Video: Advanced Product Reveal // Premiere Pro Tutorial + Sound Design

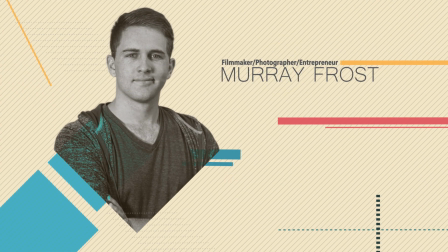Okay, hey guys, welcome to another tutorial.
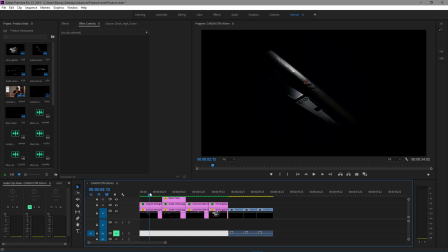Well, we're gonna do some product shots, and you can use either images or you can use video, whichever you prefer. Obviously, if you just took a photo of your product, and then you obviously not gonna have a video for it to do in this example right over here.
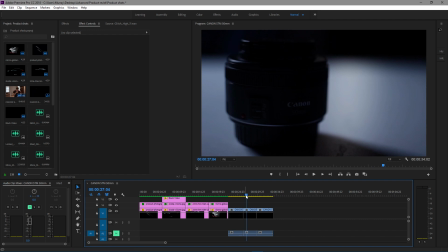But don't worry, that's why I have some image examples. But you can tell over here that this is definitely video.
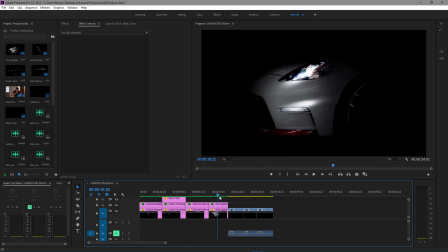It's harder to tell with these ones, but I will show you in just a sec with those. So what I did with these ones here, though, with these lens, this is actually the 50mm f1.8. What I did was I just had the light above the lens, and I just used my hand to
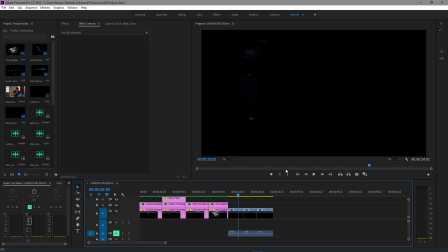kind of pull it from one side of the frame to the other, and you can see it definitely has a really cool result.
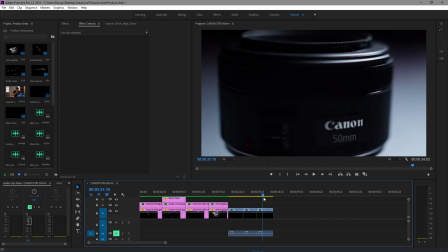And with the sound effects, obviously it sounds really nice. It just sells the effect a lot more.
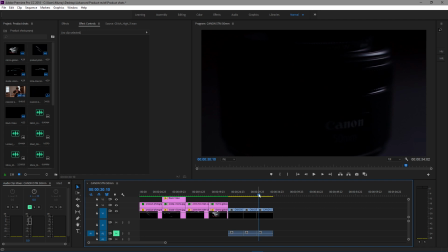So just to give you an idea, you saw this in the beginning of the video, but this is what the basic one looked like. So yeah, obviously you can have that with the image ones. Obviously you're not gonna have movement or anything.
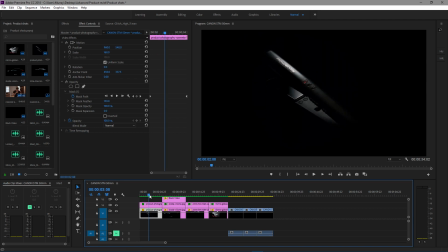It's just a picture. It might be better if I have it like this. It's just a picture. And I'll actually just do one demonstration for you guys so you can see what's going on. Let's see, this was a fun one. So we're gonna apply very similar effects to all of them.
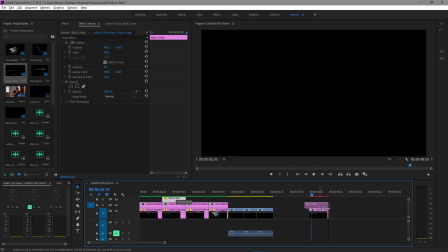I'm just gonna actually just copy this over just to get rid of that logo, because I don't like it. And so the first thing we're gonna do is actually we're gonna create a mask, right? Actually, we're gonna go ahead and do an ellipse. So we're just gonna drag this up here.
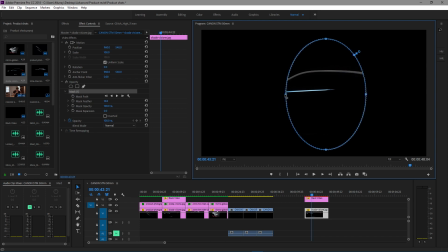We're just gonna make it relatively big, because I mean we want a lot of the car at the same time, because we're gonna add a feather, and a feather of about let's say 130.
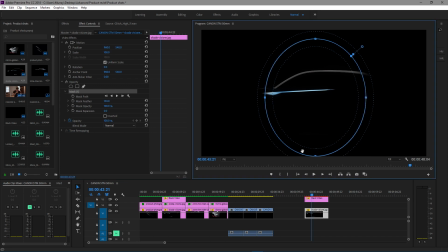That seems pretty decent. Then what we're gonna do is we're gonna keyframe the mask path. When we go back, select this mask, I'm gonna drag it all the way off frame here until you can't see the car anymore. I'm gonna drag that keyframe to the beginning, and then it's automatically going to create another keyframe here.
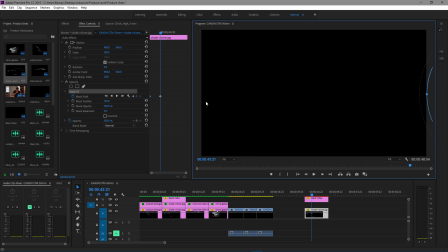When I drag this again, I'm going to drag that to the end. I'm going to drag this keyframe to the end, right? So essentially now we have this, right? Without that, let's show you what it looks like. So that's what that looks like, right? But obviously it doesn't quite look as good.
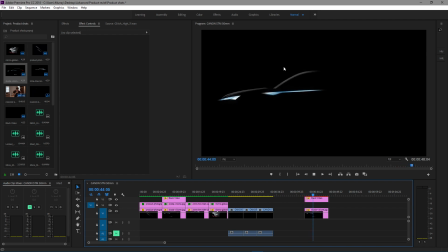It just looks like there's literally nothing going on. It's just a mask, and you can tell. So to make it look a little more like this, we're gonna fix it a little bit, because you can see there's this like highlight here.
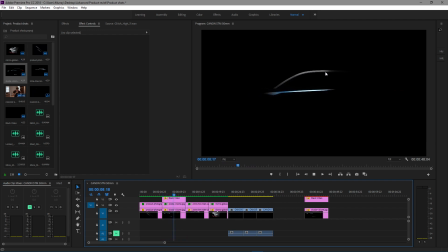It looks like there's actually a light there. So to get this little highlight here, it accents the vehicle and little curves and things. So to get that, we're gonna duplicate the bottom layer. We're gonna delete that mask, and we're gonna create another mask.
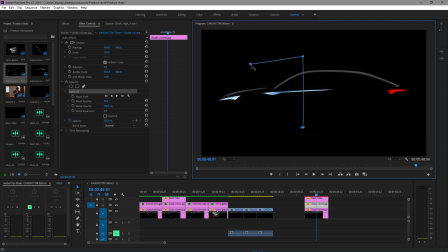What we're gonna do, though, is we're gonna create sort of a triangle kind of thing, because the light's kind of shining down, and the most light is gonna hit the top here, and it's gonna kind of diffuse as it goes down, right? So let's just make this a little bigger here, and then we're gonna do the feather probably at about 100.
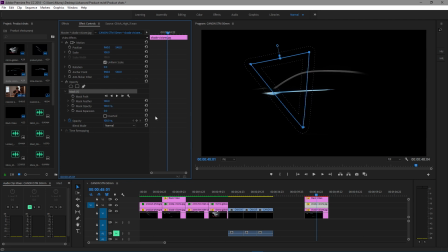Whoops, not 10, 100. And we're gonna do what we did to the other one, very similar. Keyframe the mask path. I'm just gonna select this and drag this out to the side, and drag the keyframe to the beginning, and then I'm gonna move this all the way to the other side, very similar to what happens.
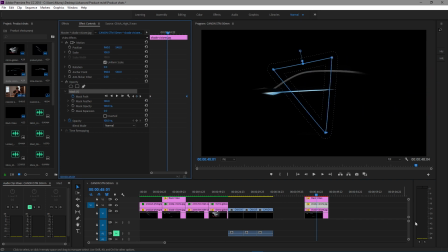Now I gotta make sure that once I have that, I'm going to make sure that mask is relatively in the middle of the other mask. So just to show you what I'm talking about, so here's the edge of the first mask we did, this one right over here.
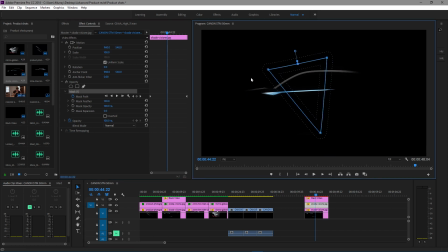So we're going to keep it very similar. So with that edge of the mask there and the edge of the mask there, we're going to keep this relatively in the middle, right?